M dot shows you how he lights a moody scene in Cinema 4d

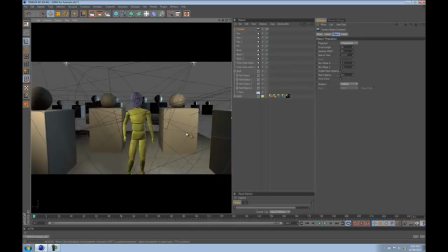995s
So this is the kind of the mood that I'm always creating.
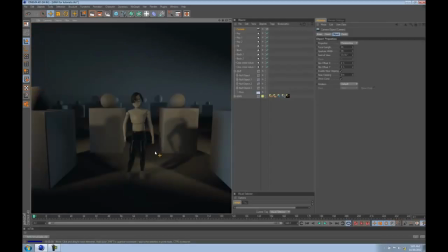999s
It's just a really simple setup like this, using volumetric lights, cutting in the back, and then warmer lights in the front.
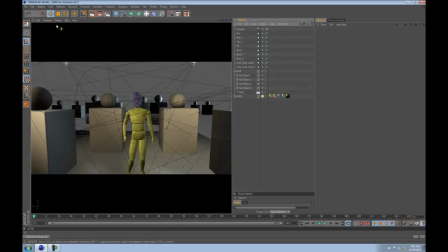1006s
And like I was saying earlier about not using color in your scenes, or severely limiting your palette,
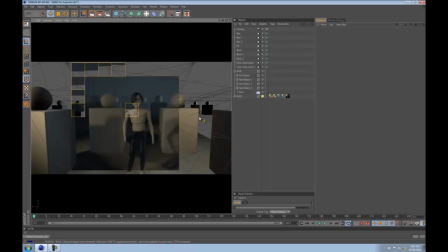1017s
will give you a lot more flexibility in what you can do with the color of your lights.
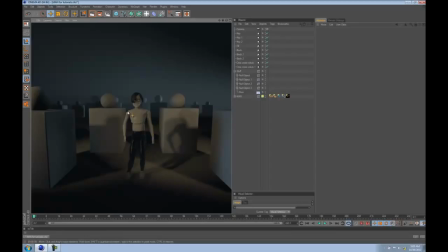1022s
So you can see this guy's black and white, right? So all this stuff looks pretty good with these warm and cold lights. But as an experiment, let's go and change the color of his shirt.
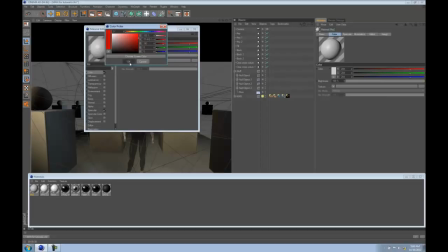1036s
So let's say you like red stuff. Well, actually, you probably wouldn't make something that saturated.
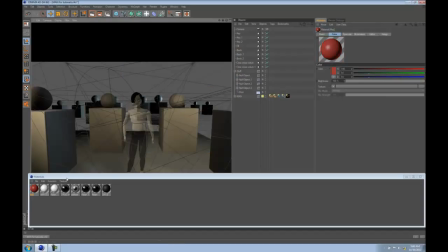1044s
So let's say something like this. And then let's drop that on his shirt.
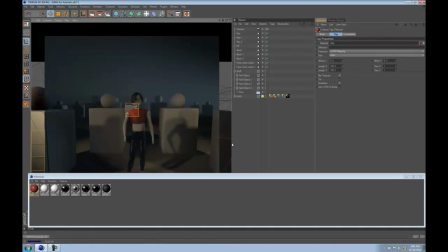1052s
So when you look at this now, it's like, yeah, that looks pretty good, right?
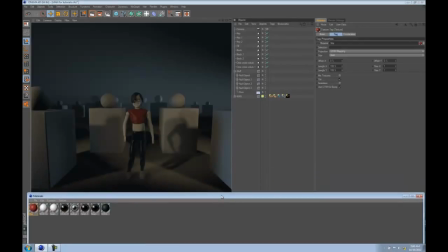1061s
It still looks decent, but to my eye, or kind of like my color balance, I'm like, this thing's kind of fighting with the blue,
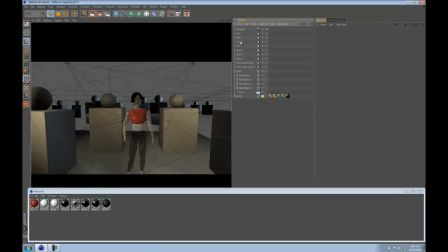1070s
but the way you really see it is that, like, let's say we wanted to change the color of this key, like for effect, we wanted to make people feel sick or something, so we used a green light or do some kind of sickly,
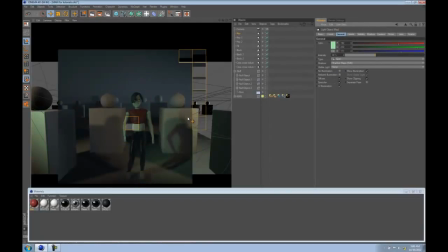1081s
and then
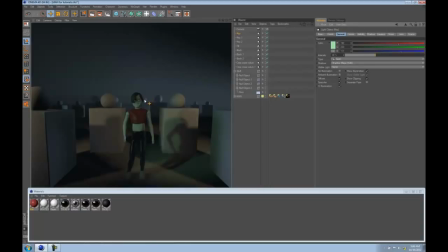1084s
you can kind of see, like, this green and red kind of works, but then the blue back here, in my eyes, it kind of clashes with it. So I think by using, or just in my experience, by using a lot of color in the scene or in the scene textures,
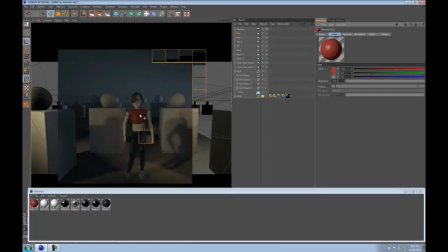1101s
it kind of limits my ability in how stylistic I can make the lighting.
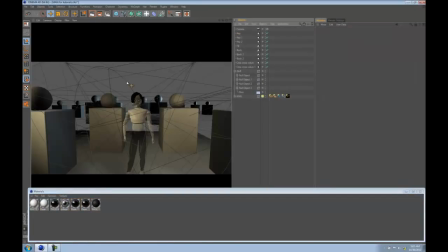1108s
Because on my earlier projects, I had a lot of color in the characters and the sets,
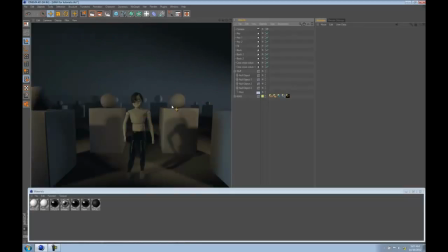1113s
and then I would light it, trying to, you know, stylize the lighting like this, and then it just clashed,
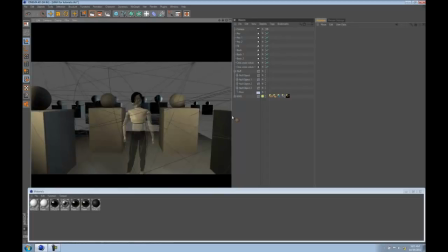1119s
and then I had to do a post-process. It just took all the saturation out, and I tried to do all this stuff like that to fix it up. So, lighting for mood. What other kind of moods can you create with lighting?
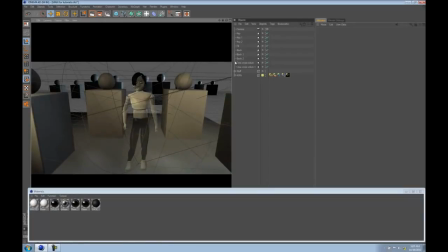1133s
So, usually, you know, people will be like, well, the more mysterious something is, or the darker it is, the darker the lights would be, right? And to a certain extent, that's true,
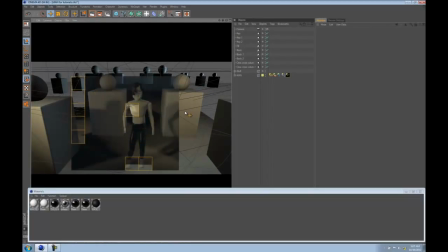1146s
but usually if you're going for horror or something scary like that, you're just very selective in what you light.
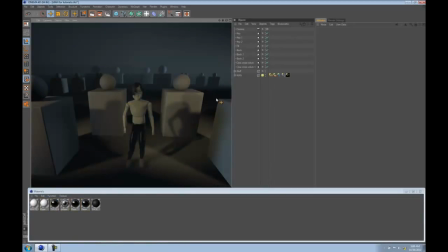1152s
So this background already is pretty moody and like scary, but this foreground is probably lit up a little too much.
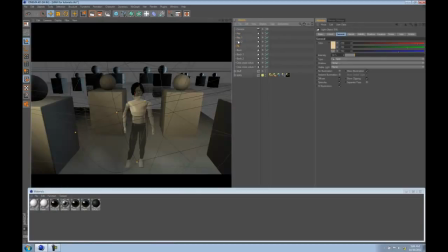1158s
So to make something scary or creepy, you'd probably want to really limit the light.
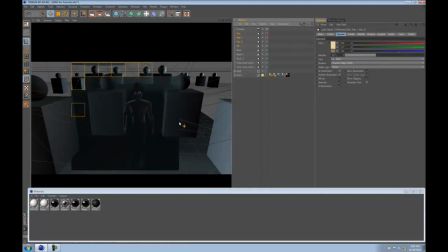1165s
So let's start turning some of these lights off. Okay, so now we just have his fill and his backlight,
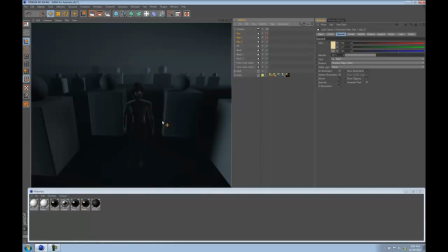1173s
which looks kind of interesting, but it still doesn't look very good.
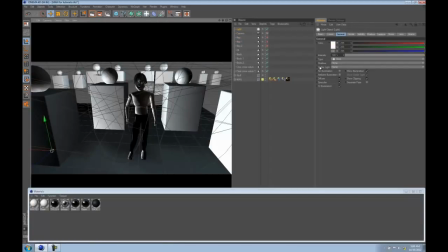1179s
Looks weird. So let's try to mimic a candlelight, because that would be something you would see in a horror movie or something like that. So candlelights are warm lights, so that's color we want. And they're omni lights, and usually they're
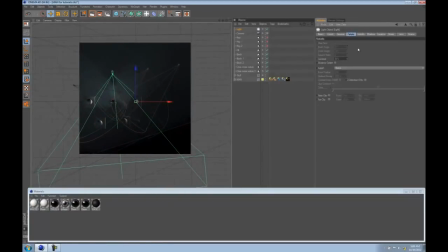1195s
volumetric or visible. So, and they have fall off, so we'd want to do that.
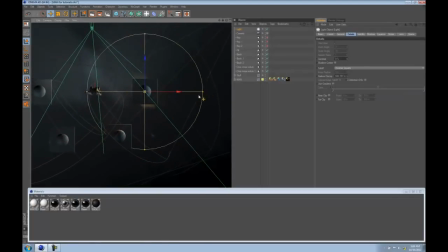1200s
And if you just look at this, you can imagine that's a little too big for a candlelight.
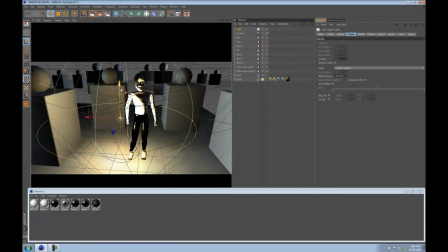1205s
So just for our own purposes, let's just put a little cube or something in this guy's hand,
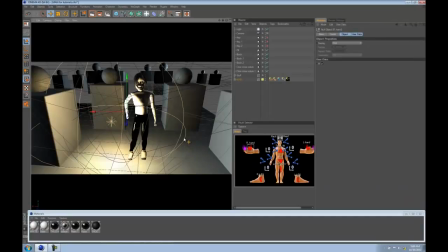1214s
or some like primitive, and pretend that
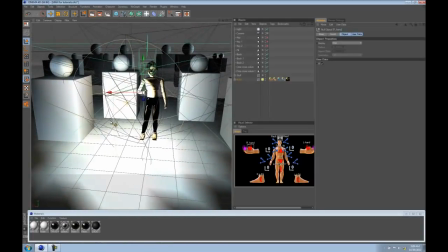1221s
it's a candle. So let's go like this, and let's get what looks like a candle. I guess a cylinder does. So let's scale it down.
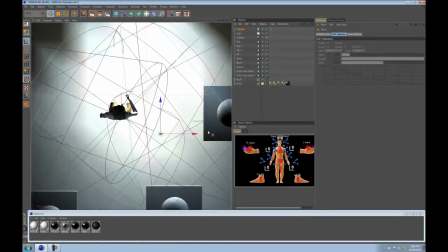1234s
And there's actually scripts you can get online, and I have my own that I use,
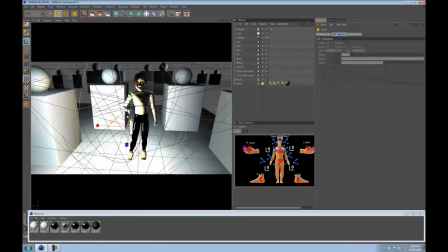1239s
just little espresso scripts to make candles flicker like randomly, like your candle lights.
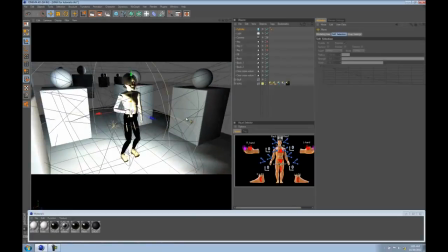1244s
And I think you can also get like candle flames and stuff. I made my own, but I think I've seen like candle flames online.
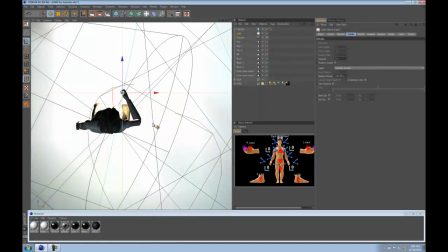1252s
So you could get something that actually looks like a flame and has a flickering light and everything.
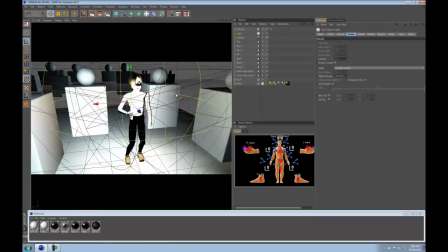1258s
So let's pretend this is our candle.
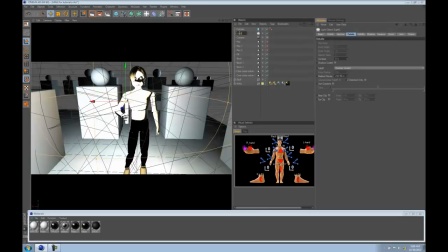1261s
You can already see that it's blasting this scene because it's way too bright.
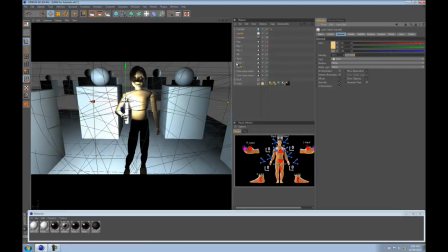1268s
Candle wouldn't have 100%. So let's just go with that, see what this looks like.
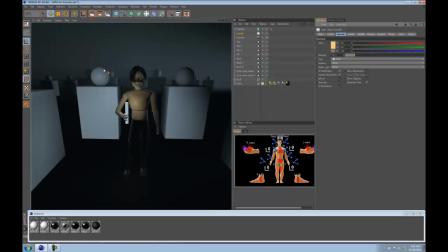1277s
So, kind of looks like he could be lit with the candlelight, but you're seeing there's too much fill in here and this is too bright, so we're going to have to adjust that.
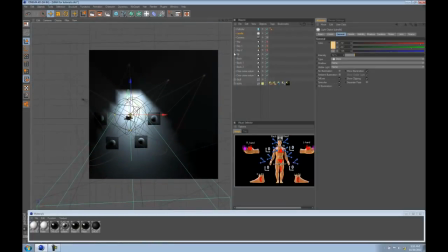1286s
So, let's just start by killing this fill, and I want to keep this backlight, so let's see what we have now. These lights are still too bright. Let's kill this one.
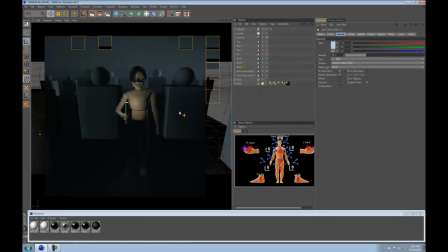1307s
Okay, so now we're getting more of like a creepier look.
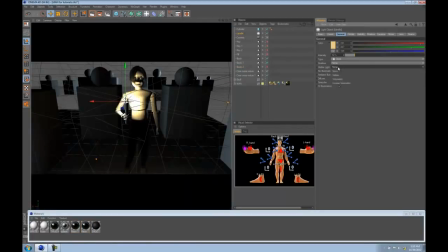1312s
And this candlelight, I know there's no flame or whatever, but let's try a volumetric,
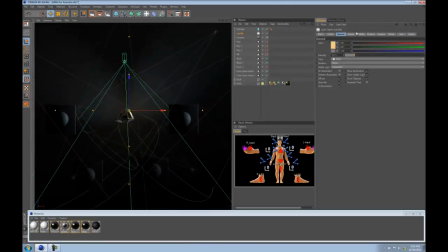1323s
which is way too big. So let's go here. Because a candle wouldn't be that bright, or its fall off, it wouldn't be that big. So let's go here, and then let's try to really limit this.
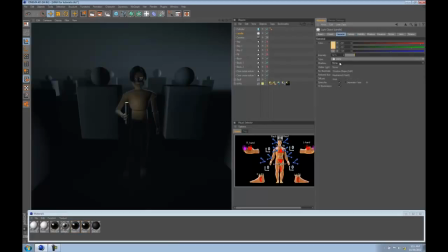1341s
So this might be something that you would see with a candle, or make it turn a shadow on, maybe make it brighter. And just because, I mean, as much as possible, I try to simulate light sources, like I try to make the light
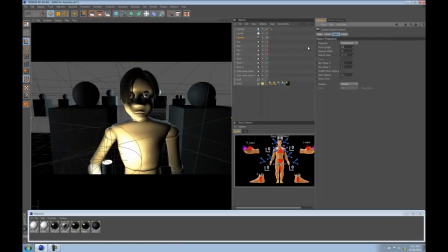1360s
emanate from where the actual light would be, but then you're also doing a ton of cheating.
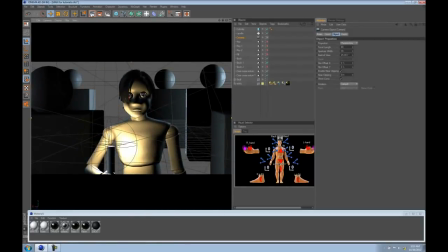1365s
So it's like, let's say this was a candle, and obviously the light would be coming from here.
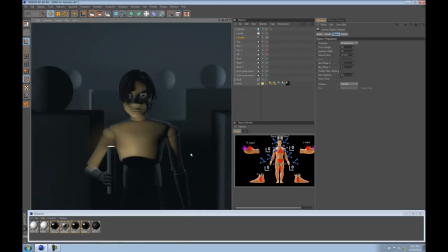1373s
But what I'll do all the time is then also cheat by bringing in spotlights to fill in areas, like say on the other side of his face, like, yeah, this maybe is realistic as to where a candle would be,
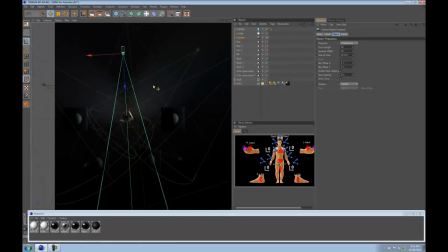1385s
but I don't really like the look, like this raccoon kind of looking thing here. So I'm going to bring in this light
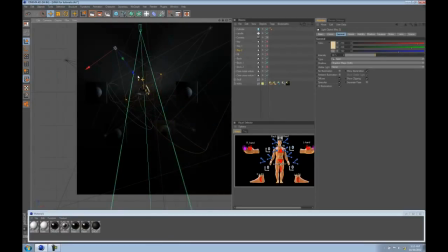1395s
and adjust its fall off, and I'm going to fill in the other side of his face. Even though, I mean, the candle wouldn't do this, but this is 3D, so we can do whatever we want.
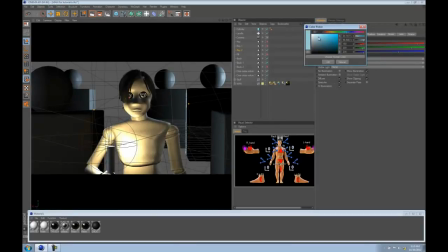1411s
And even let's do it, make it blue so we can make it look like it's coming off the moon or something.
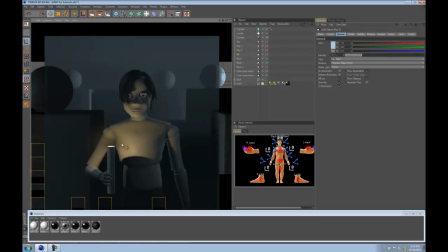1422s
So now we have this warm light here coming from the candle or our tube, and then we have some moonlight filling the other side of his face, and this looks pretty good for having,
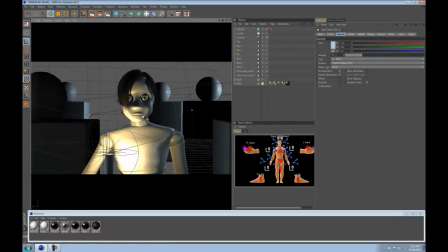1434s
you know, such a bare scene and having no textures.
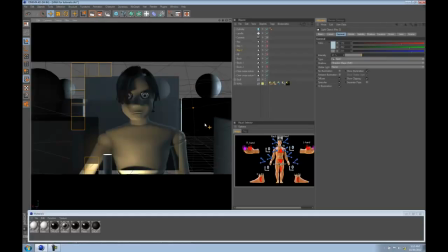1436s
And then, I mean, you can massage this and do some stuff in post with too, but so I guess another thing to think about,
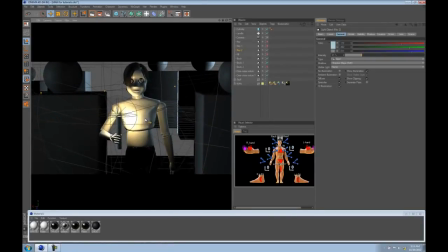1444s
or I guess people might be confused about, is to where to put lights and how many lights should you have,
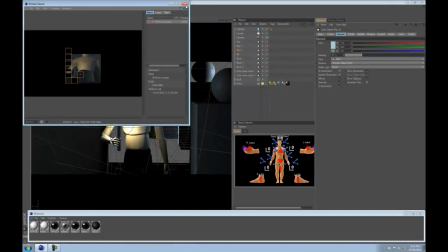1453s
you know. And I think
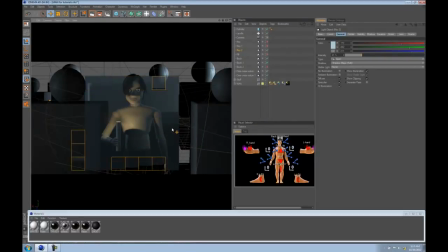1455s
something that you should remember that I always come back to is that just think about this being a real scene in the real world,
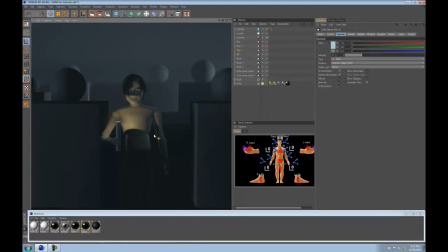1462s
or if you're lighting live action for a photograph or video, what lights would you have? And where would you put those lights? So when it comes down to what lights you would have, what I try to do when I think about what lights I would have in 3D,
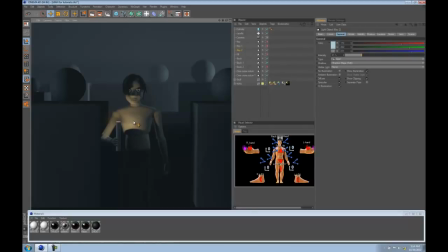1475s
since we can do anything we want, I try to make my light sources be real. So the light comes from things that are in the scene. So if there's a candle, there's candlelight. Then obviously the blue light would be from a moon. If there are other lanterns or something here, I would have that light.